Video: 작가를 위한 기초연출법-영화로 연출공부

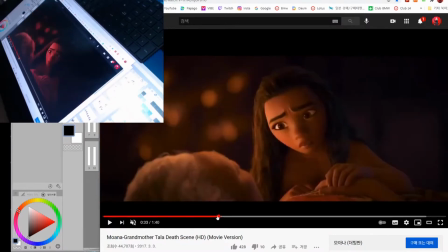18:28 그런데 이게 만약에 이런 앵글에서 고 라고 얘기하면 왠지 이 방에 있는 다른 사람도 들을 것 같잖아요.
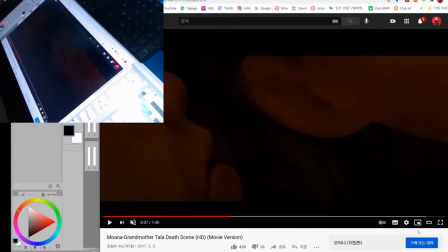18:36 우리한테는 들리지만 방에 있는 다른 사람한테는 들리지 않는 연출입니다.
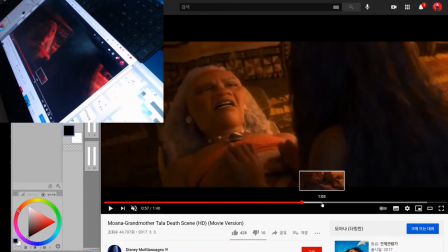18:40 무한화는 계속해서 시련과 슬픈 상황 때문에 어느 쪽을 바라보니 네거티브한 방향을 바라보고 있죠. 즉 화면에 왼쪽을 바라보고 있어요. 시선은 어때요? 계속해서 아래를 바라보고 있죠.
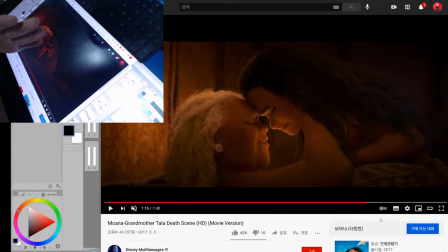18:52 물론 할머니가 누워있어서기도 하지만 오른쪽 위를 바라보는 것과 왼쪽 아래를 바라보는 거는 감정의 방향이 전혀 달라요.
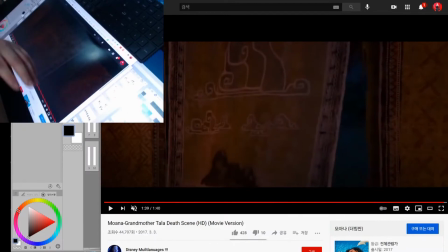18:59 어디로 가나요? 다시 오른쪽으로 나가죠. 들어왔던 대로 나가는 거예요. 이해하기 굉장히 쉽죠.
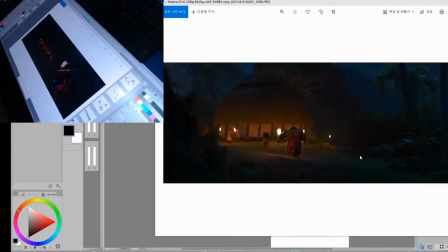19:05 달려갑니다. 할머니의 소식을 듣고 들어갑니다.
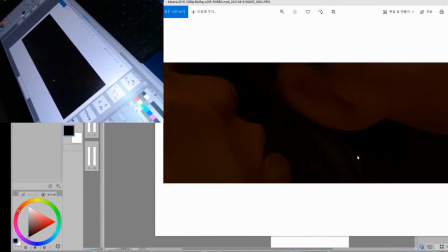19:08 할머니가 있고 가고 은밀하게 할머니에게 거우라는 이야기를 듣고 망설이지만
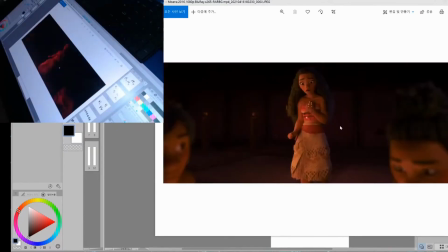19:15 할머니가 용기를 주고 뒷걸음 쳐서 화면 밖으로 나가는데 나가는 방향이 어디예요?
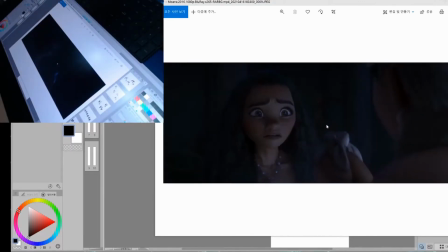19:22 오른쪽이에요. 이쪽에 뭐가 있어요? 바다가 있죠 굉장히 꼼꼼한 게 뭐냐면 이렇게 엄마가 와서 야반도주하는
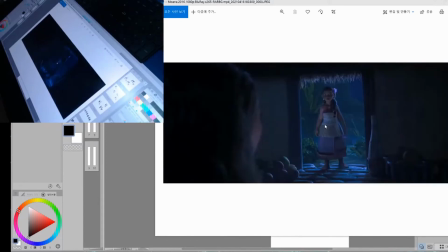19:29 뭐 하나를 도와주잖아요 심지어 이 장면에서도 두 사람의 위치는 계속 바뀌지 않아요 실수로라도 바뀔 만도 하잖아요 이런 장면 같은 경우에는 그런데 바뀌지 않아요 두 사람의 위치는 제가 가끔 그런 말을
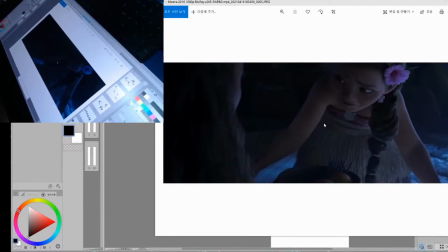19:40 하는데 그 팬터치를 하거나 콘티를 짜거나 이럴 때 습관대로 나오는 게 가장 좋다고 말씀을 드리잖아요 이게 이 동선이라든가 위치관계라든가 이런 것들이 습관이 돼 있으면 굉장히 좋습니다 그러면 자연스럽게 나오거든요.
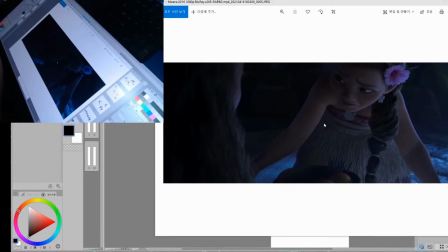19:54 머리 속에서 계산을 하지 않아도 자연스럽게 한 번 정해진 다리를 지킨다거나 그런 것들이 그냥 일일이 계산하지 않아도 나오게 되는 경우가 있어요. 무조건 오래 한다고 되는 게 아니라 처음에는 물론 하나하나 계산을 하죠. 하나하나 계산을 하는데 어느 순간부터는 계산을 안 해도 습관에 의해서 그 장면이 나오게 되는 거예요.
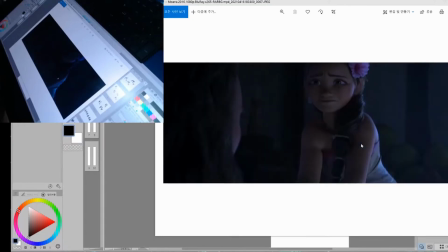20:14 위치관계에 대한 그런 룰이 그냥 지켜지는 거죠 손이 기억하고 있는 거예요 머리로 그리는 게 아니라 그렇게 되면 굉장히 좋죠 단 하나의 쉴 수도 없는 장면들이 나오는 겁니다 뭐하나가 가야
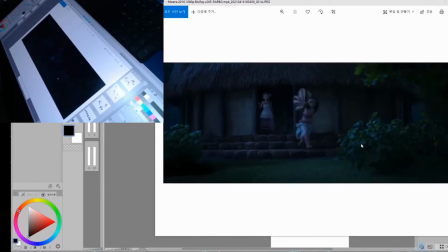20:24 되니까 이제 그 둘의 위치가 바뀌죠 바뀔 때 어때요
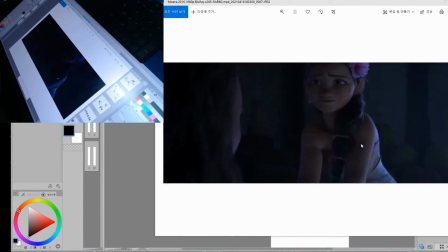20:27 자 이렇게 크롭 되어 있죠 몸이 인체가 크롭이 되어 있는 씬들 자 보세요 인체가 크롭이 되어 있는 씬에서는 계속해서 위치가 같습니다
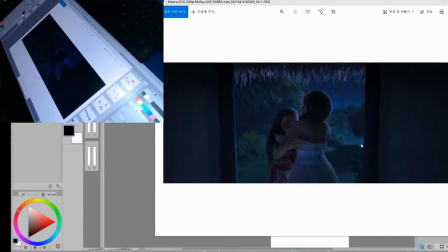20:37 엄마는 오른쪽 모하나는 왼쪽에 있어요 바라보는 방향도 엄마는 왼쪽을 바라보고 있고 모하나는 오른쪽을 바라보고 있어요 앵글이 바뀌어도 그래요. 그런데 자 위치가 바뀌었죠. 위치가 바뀔 때 앵글이 어때요? 아까 설명 들었던 것과 똑같죠? 멀리 떨어졌죠? 광각 앵글로 바뀌었어요. 그리고 뭐 하나는? 오른쪽으로 나가죠. 벨을 밀고 나와서 불이 꺼지고.
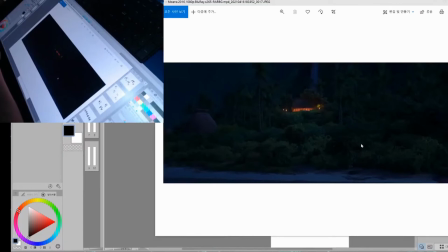20:56 제가 이 연출을 굉장히 좋아하는 이유는 뭐냐면 굉장히 우아해요. 디즈니 애니메이션이 다루지 않는 것들이 있어요. 죽음을 다루지 않아요. 캐릭터가 죽는 모습을 거의 보여주지 않습니다. 물론 그 내부에 룰이 있겠죠. 악당이 죽는 장면 같은 건 굉장히 코믹하게 그려져요 통쾌하거나 코믹하게 그려져요 그런데 여기는
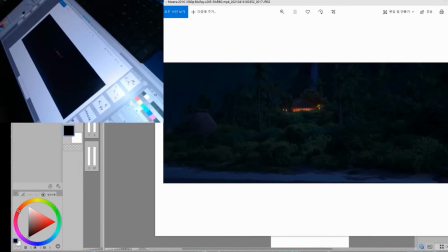21:15 사랑하는 사람이 죽는 거잖아요 이 장면을 얼마나 무게감 있고 얼마나 고민해서 표현했는지를 보세요 죽음을
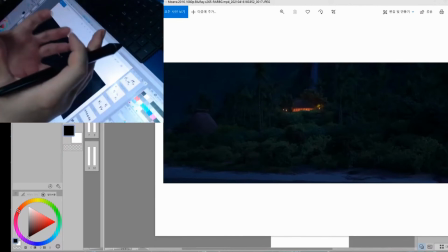21:22 최대한 존중하고 장중하고 높은 값으로 이것을 해석하고 보여주는 거예요 직접적으로
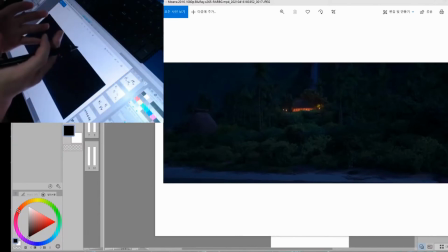21:30 보여주는 것도 아니고 보여줄 수밖에 없는 상황인데 그 장면이 슬프다거나 아니면 그냥 처절하다거나 뭐 이렇게 뭐냐 분명히 이게 일본 애니메이션이었으면 다른 방향으로 보여줬겠죠 근데 여기서는 자기들이 잘 다루지 않는 죽음이라는 소재를
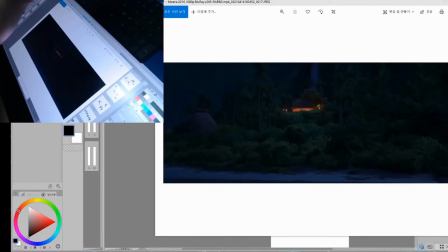21:45 이렇게까지 공을 들여서 설명을 하고 있는 거예요 보세요 카메라가 동선이 이렇게 움직이죠 밑으로
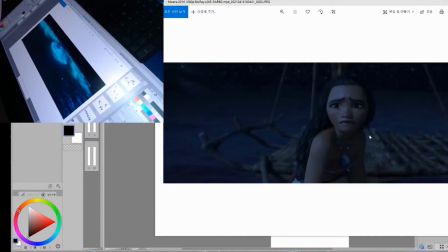21:50 바닥을 움직여서 나무들이 움직인 거 함께 가오리가 모하나에게 다가와서
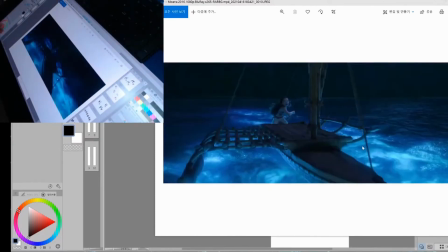21:57 화면의 왼쪽에 밑에서 오른쪽 위로 올라가죠 이렇게 굉장히 노골적인 방향이죠
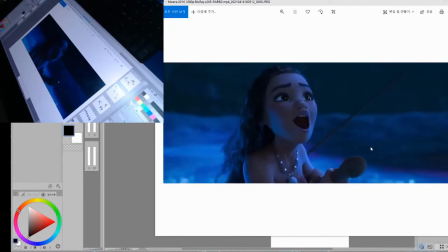22:03 그 무하나는 그 할머니를 따라서 아까는 넘지 못했던 파도를 넘고 드디어 미래로 나아갑니다.